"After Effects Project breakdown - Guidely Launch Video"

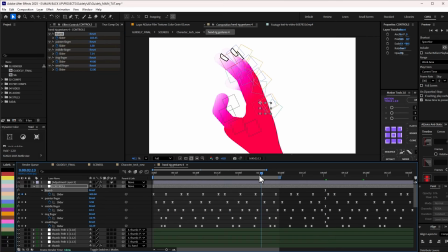Because I actually go in there, did some modification myself, changed the animation, added fingers, because there was no fingers to this hand before, it was just plain, added fingers to it so that it can give me this contrast that I have here,
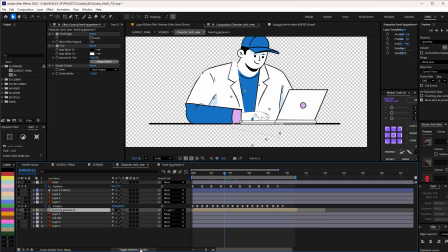and that was how I was able to do this. And of course, I parent it to layer 7 here, layer 7, which is the arm itself. You can say that this is just position. So as this is moving back and forth, moving the hand.
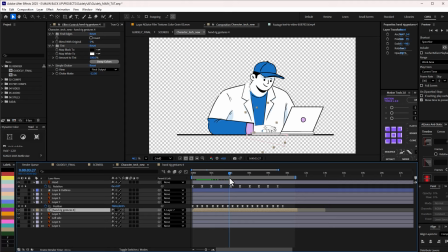So that's how I get to achieve this. There's nothing really much about this. I just want to make sure that it looks as if it's typing, and that's basically it.
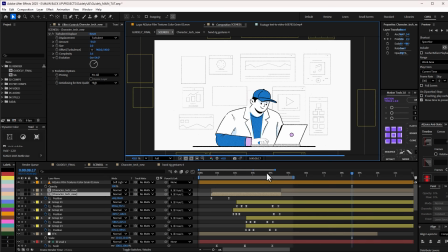And if I go back to the main thing here, that's what I have. And then I cut to this scene. And of course, on the character itself, you can see that I added some turbulence display. So let me zoom in a little bit.
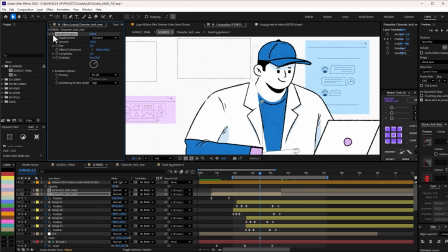This is without turbulence display. Can you see how smooth it is? This is with turbulence display, just to have that jagged look, to make sure that it's very consistent with the scene.
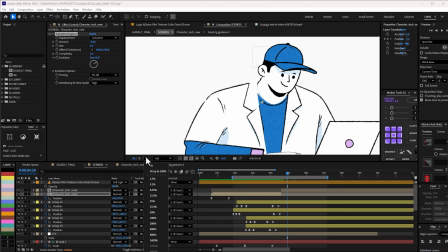So that's basically what I did there. Start this particular animation when we are not transitioning into the main thing.
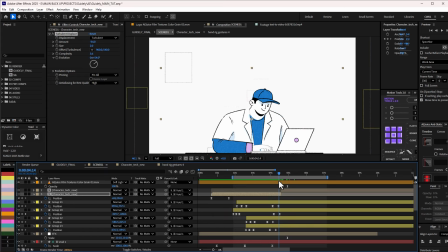So I make sure that all of this animate out, full position animation, and then I have this.
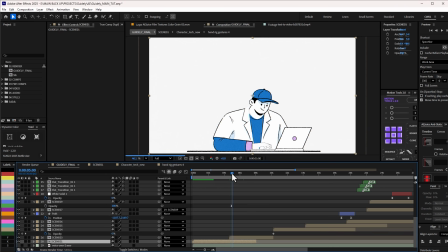I'm going to go back to the main final video here and jumping straight to the next scene. Even though it says scene 3, this is actually scene 2. So what I did here, if I go to my scene 3, I made sure that I copy.
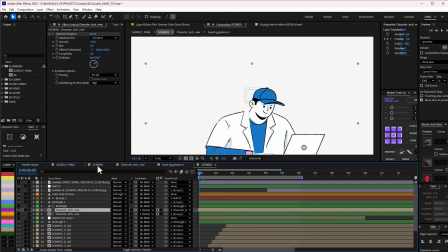Can you see where I cut off from the previous scene? This is where I cut it off, right? And I just copy and paste on this particular scene. That's how I was able to maintain that smooth transition.
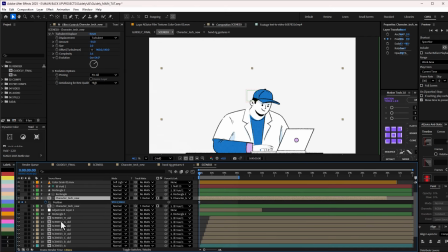And then from here, if I press U, it's really nothing much going on here. So, but let me press U on everything here.
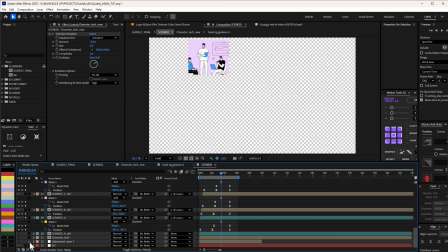Starting from here, what do we have here? So I have all these characters that I've built up.
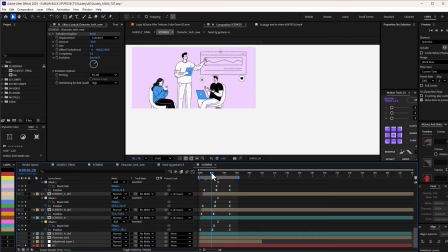You can see that it looks a little bit different, right? And the client complained when I submitted the storyboard, he complained that, oh, they are looking too smooth. He wants something more hand-drawn with more details, and I was able to do that, right?
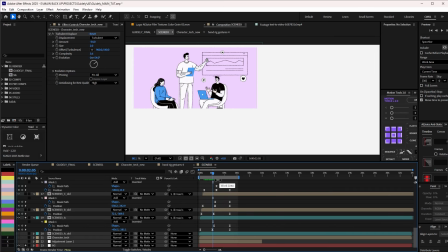And because I was so tight on timing, I actually did experiment with AI, and the result came out to be really good.
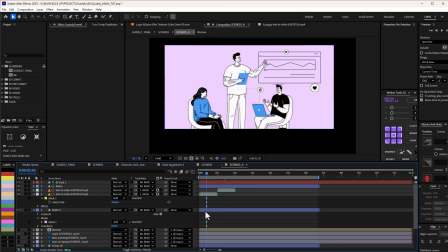And I think I went to is it Runway, or I think I actually did this in Artlist.
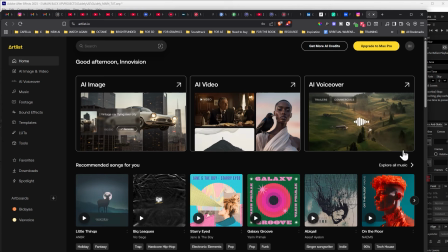Let me see if I can quickly get that. So this is, I think I did it in Artlist, and I use AI image video generation.
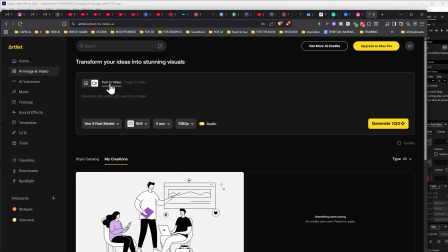I click on video and I click on image to video, and these are some of the generations that I've done before.
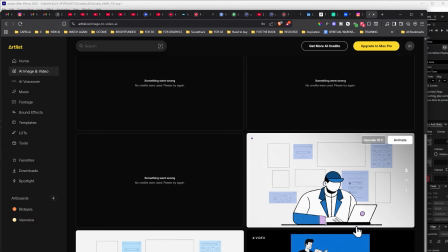Some were really good, some were not.
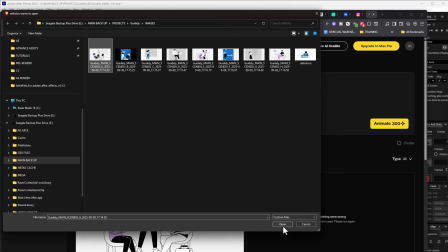Basically all I did was to just come here, upload the image, and then ask it to do simple animation.
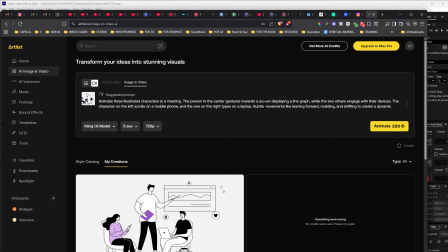It's actually going to give me suggestion. Animate the 3 Illustrator characters in meeting, center gestures, the playing graph, and the character on the left side.
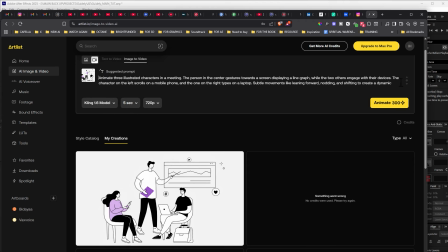Okay, I think this suggestion is really good. I don't mind it, and I can just click on generate, right?
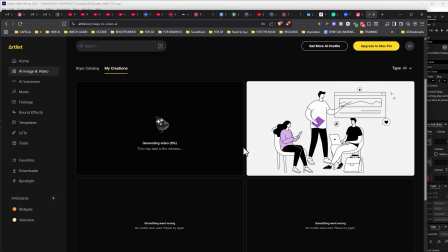This will definitely do the video, but also one other thing I did was, before I did this, was to make sure that it added more details to the character. So that one was from image to image first, then from image to video. So yeah, the result might not be great, but this is how I get to,
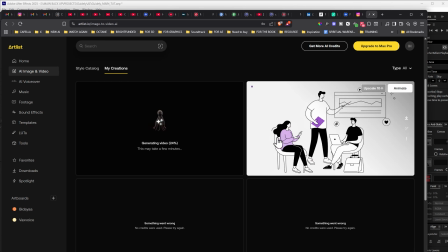I just experiment with AI to see if I can get things done faster and better, basically.
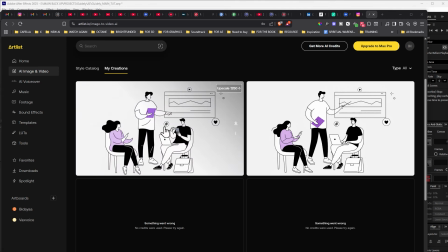So can you see what it has done? So this is not exactly looking so good. With a couple of tries and spending more credit, you can get the kind of result that you want. So yeah, this is basically what I did in that particular scene. So I'm just going to minimize this and move on.
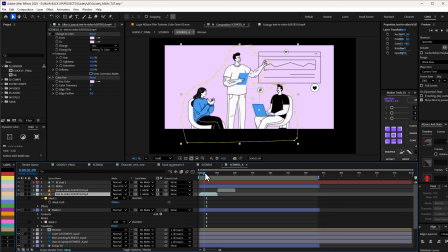So these are the videos that it generated. As you can see, I needed to do some masking. Can you see that it's not even so clear, so sharp, but the frame is so small that you'll not even notice in the first place. So can you see that it has more details, and I use AI to make sure that it created the details for me.
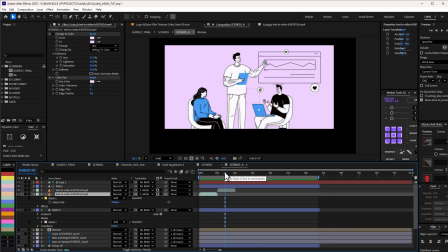So these are some of the parts you can actually leverage AI on to really help with your motion design work.
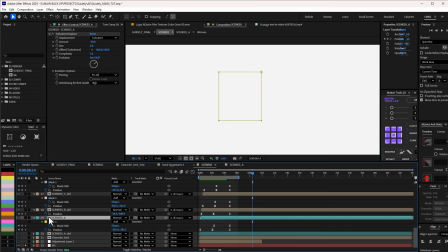So make sure you try to do that. So I'm going to go back, and then basically that's all I did for almost, if not the rest of the entire thing.
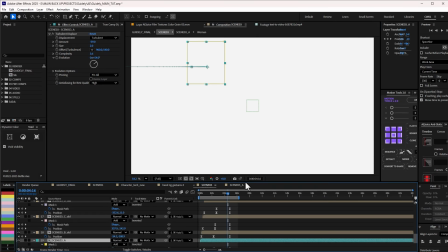Some that I wasn't getting good result from AI, I just had to, get my hands dirty and then get them done myself.
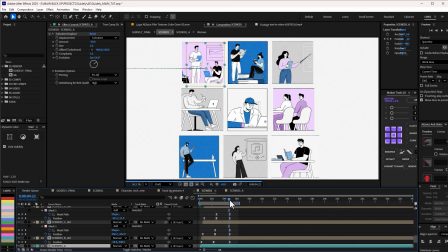So basically just simple positioning animation to bring them all in, apart from the character that I needed to scale.